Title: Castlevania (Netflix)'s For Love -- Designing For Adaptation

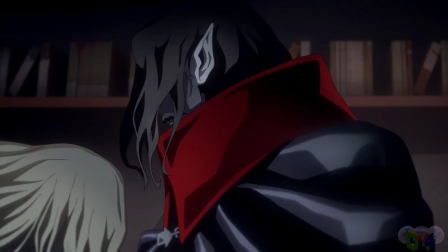It was Dracula, and the humanity inside of him, reflected in his son, that ended the horrible night.
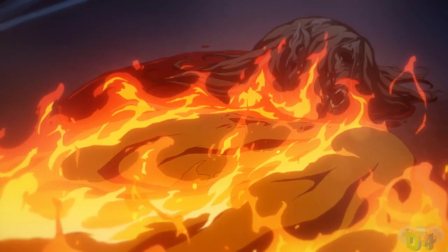Trevor comes in and gets the final blow, not that it's particularly hard to finish the warlock off at this point, and then Sypha burns his body.
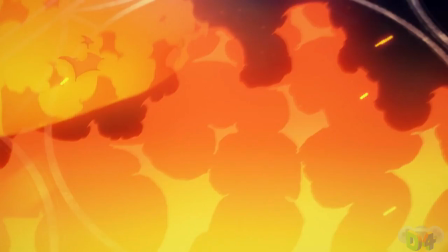Though Alucard is the one that manages to prevail, it's the holy arts of the Belmont clan that get their day in the sun,
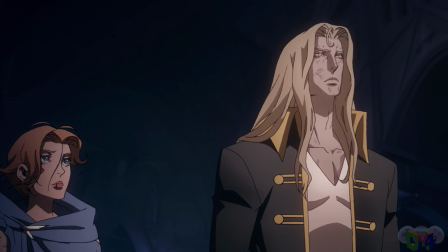Miramou Dracula preferring to stay in the shadows, just as in the games.
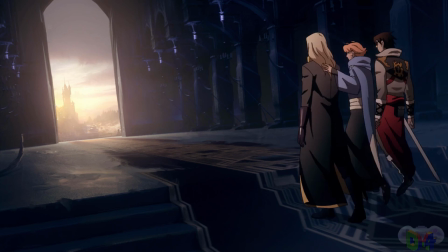As Alucard struggles with a mixture of emotions that will come to define the rest of his immortal life,
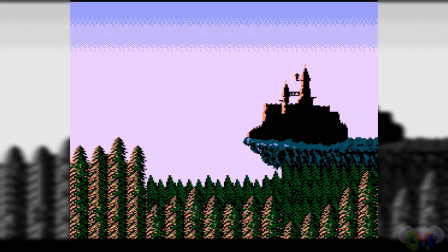one last homage to the series takes place. The three look on the horizon at a castle in the background, hopeful for the future to come.
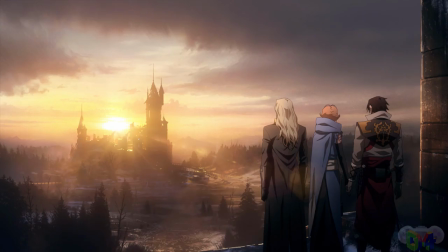But this isn't Dracula's castle they're looking at, it's the one in town, to show them how much bigger the world really is.
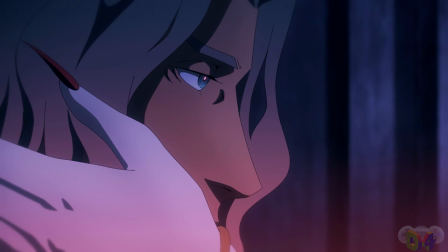Some might take offense to the series taking so much artistic license.
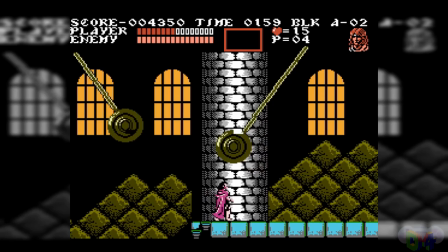After all, it changes around character motivations, invents new events, cuts characters, and adds new ones.
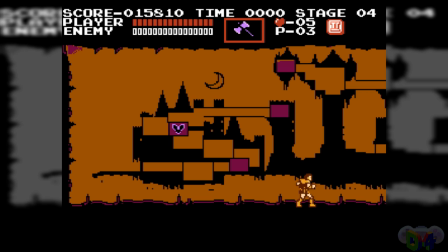The actual adventure through Dracula's castle, which is so defining of the series, is cut down to this single episode.
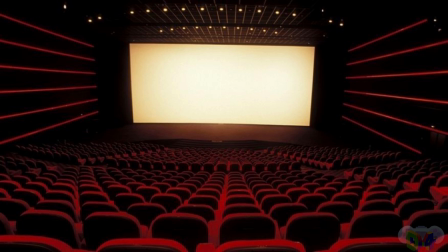But this isn't another Castlevania game. This is a Castlevania Netflix series.
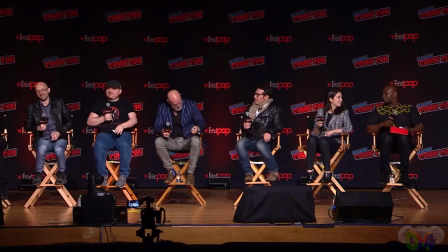The different medium brings with it different strengths and weaknesses,
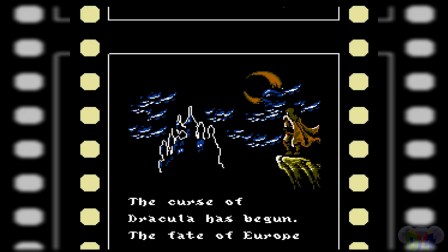and the mark of a good director is knowing what to change and what to keep the same,
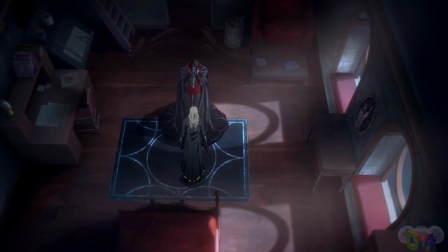in order to keep that same Castlevania spirit shining through.
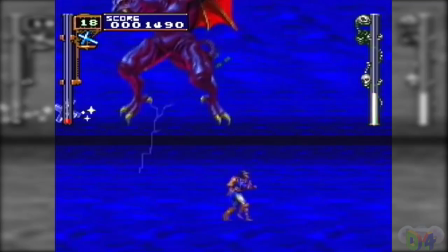Dracula essentially defeating himself would be a highly flaccid ending to an action-packed Castlevania game,
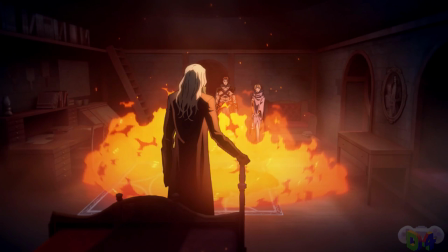but given the tone, build, and slow burn of the Netflix series, it not only works perfectly in practice,
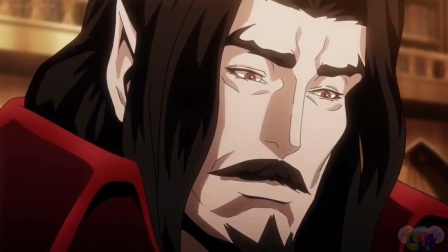it elevates the original character. I adore Castlevania and what it stands for,
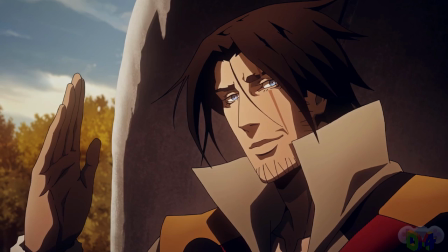and I think it's the greatest honor that the creators were confident enough in its tone to deviate from the games where it'd be most effective.
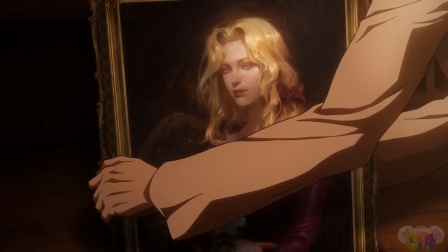It might not be a literal one-to-one translation, but in my mind, it's how you design for adaptation.